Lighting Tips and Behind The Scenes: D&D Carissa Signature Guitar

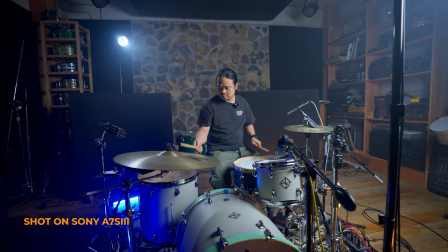So, isa sa mga
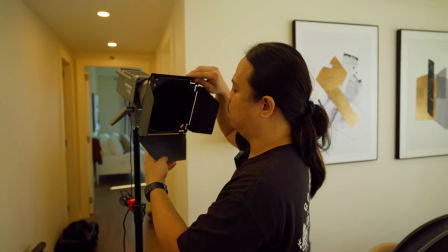pinaka-secret ng aking lighting techniques na very simple lang is yung ganyang ilaw na meron kang hair light kagaya nito.
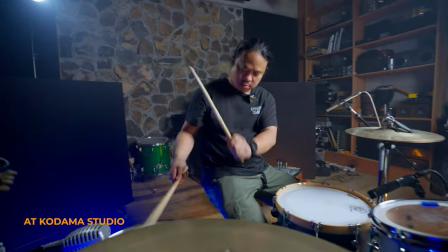Okay? So, ready na ako.
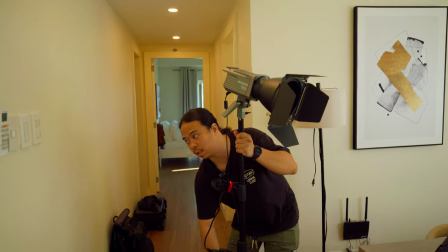Hintayin na lang natin si Carissa, ang ating butihing artista for today.
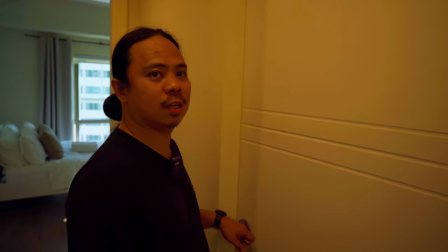So pupunta tayo ngayon sa re-reveal natin yung ating actress. Pwede po pumasok.
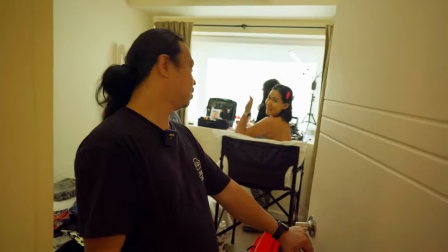Hi. Carissa. Hi. So yung ating actress for today.
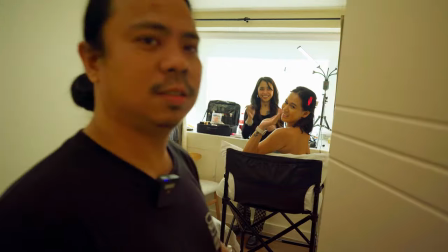And si Irabelle. Si Irabelle's. Irabelle, okay, makeup artist.
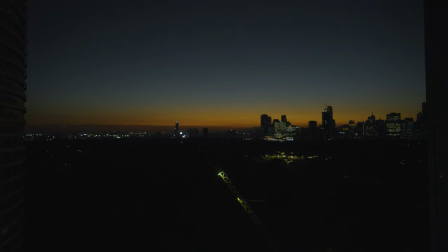So yeah, kompleto na ang cast and crew. So this is the final look ng aming scene.
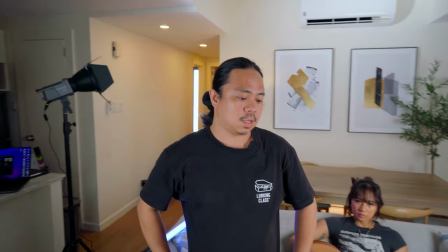So right now we are shooting Carissa's. So in portrait mode and in landscape mode.
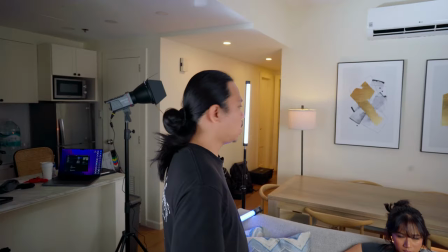So ang lighting setup is meron tayong key light dito,
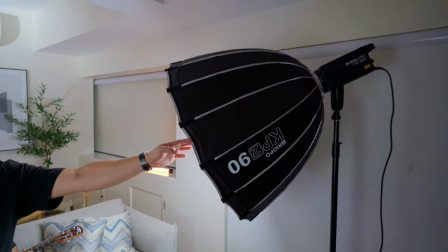pointing light 45 degrees sa kanyang mukha, and then may fill light para magkaroon ng casting,
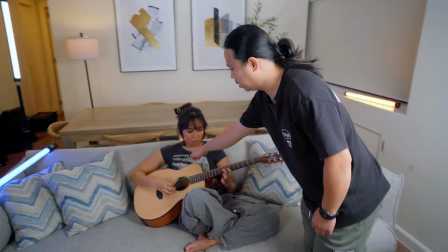ma-eliminate natin ng yung shadow dito sa side niya para maging balance,
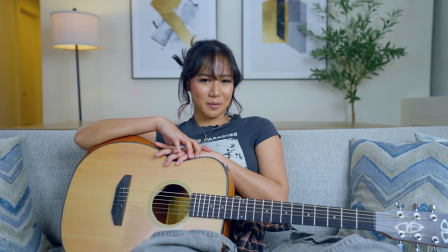as you can see on the footage. Right now, ang sinishoot natin is yung reel ni Carissa.
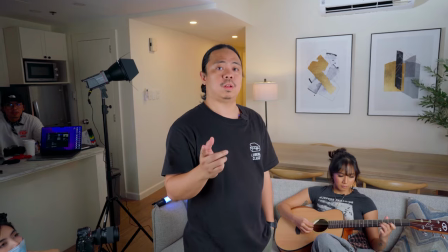So, meron akong lighting techniques na in-implement dito.
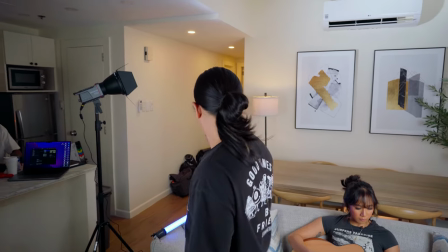Wherein, gumamit ako ng 1, 2, 3, 4, 5, 6, 7, 8, 9, 10 lights.
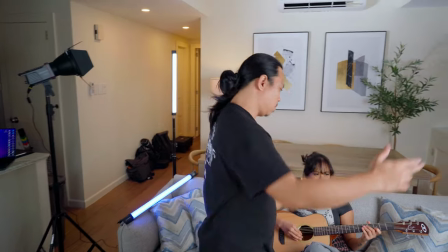First dito is yung key light na makikita ninyo na ginagamit ko to cast and eliminate shadows from this side.
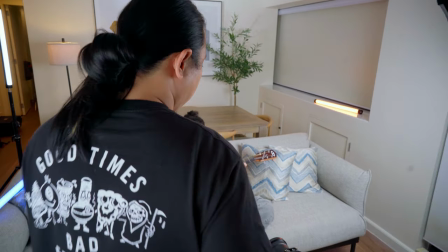And makuha ko at least yung Rembrandt lighting sa face ni Carissa. And then also, ma-eliminate ko yung shadow side dito.
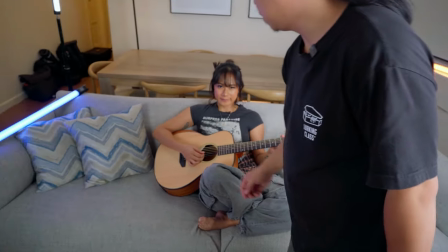So, gumamit ako ng fill light here. And then, meron tayong backlight na ginamit.
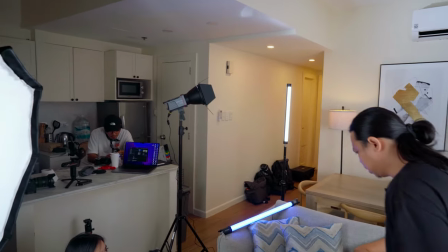So, gumamit ako ng Pabu tubes. And this is 15C by Nanlight.
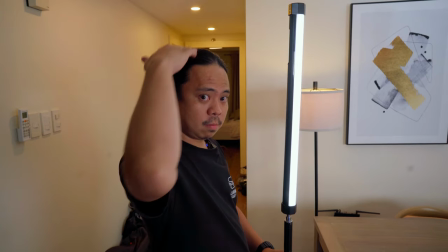So, ang purpose nito is to illuminate and mag-separate yung back ni Carissa from the background.
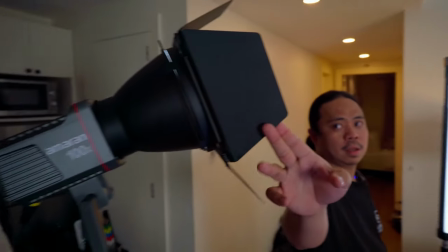And also, meron ako ditong light na ginamit, which is the backlight para sa wall, para mag-light yung wall.
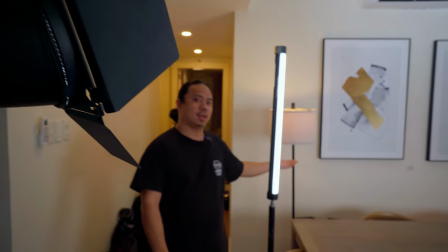And then, meron tayong accent lights na ginamit. Lampshade lang, and then meron tayo sa sahig.
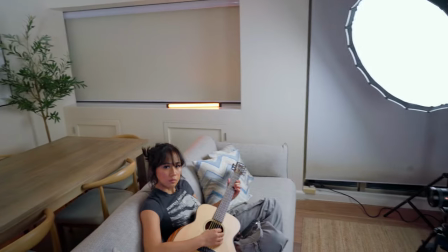And meron Pabu tubes din. So, at for additional detail, meron din tayong Pabu tubes na,
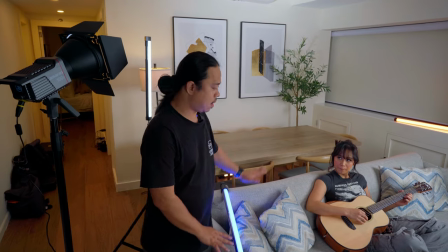lighting na nilagay rito sa gilid para magkaroon ng blue casting dito sa right side.
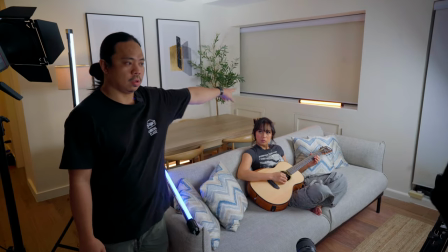And also, in contrast with the blue is that orange. So, nandun. And lastly, para hindi masyadong madilim yung hallway, binuksan ko yung ilaw.
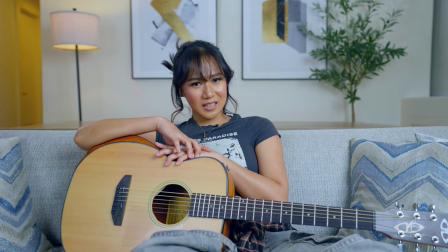So, ito yung look ng buong lighting setup. So yan, sana may matutunan kayo.
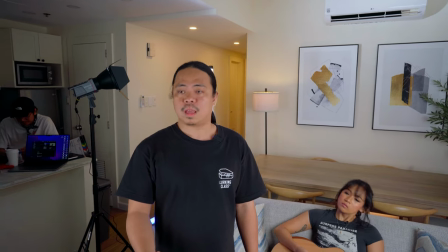Bago pala lahat, meron tayong dalawang camera setup. Cam A, which is the main camera, is A7S III with 16-35 GM.
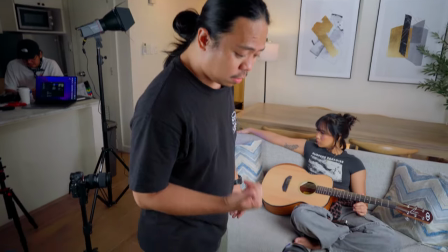Pero ngayon, nakaset siya ng around 35mm yung kanyang focal length.
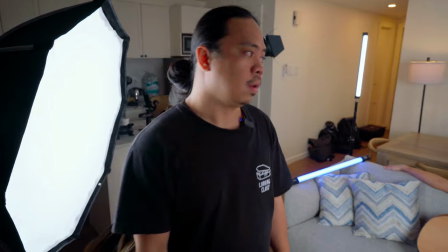And then dito naman, naka 50mm tayo to give closer look. So yan, sana may natutunan kayo.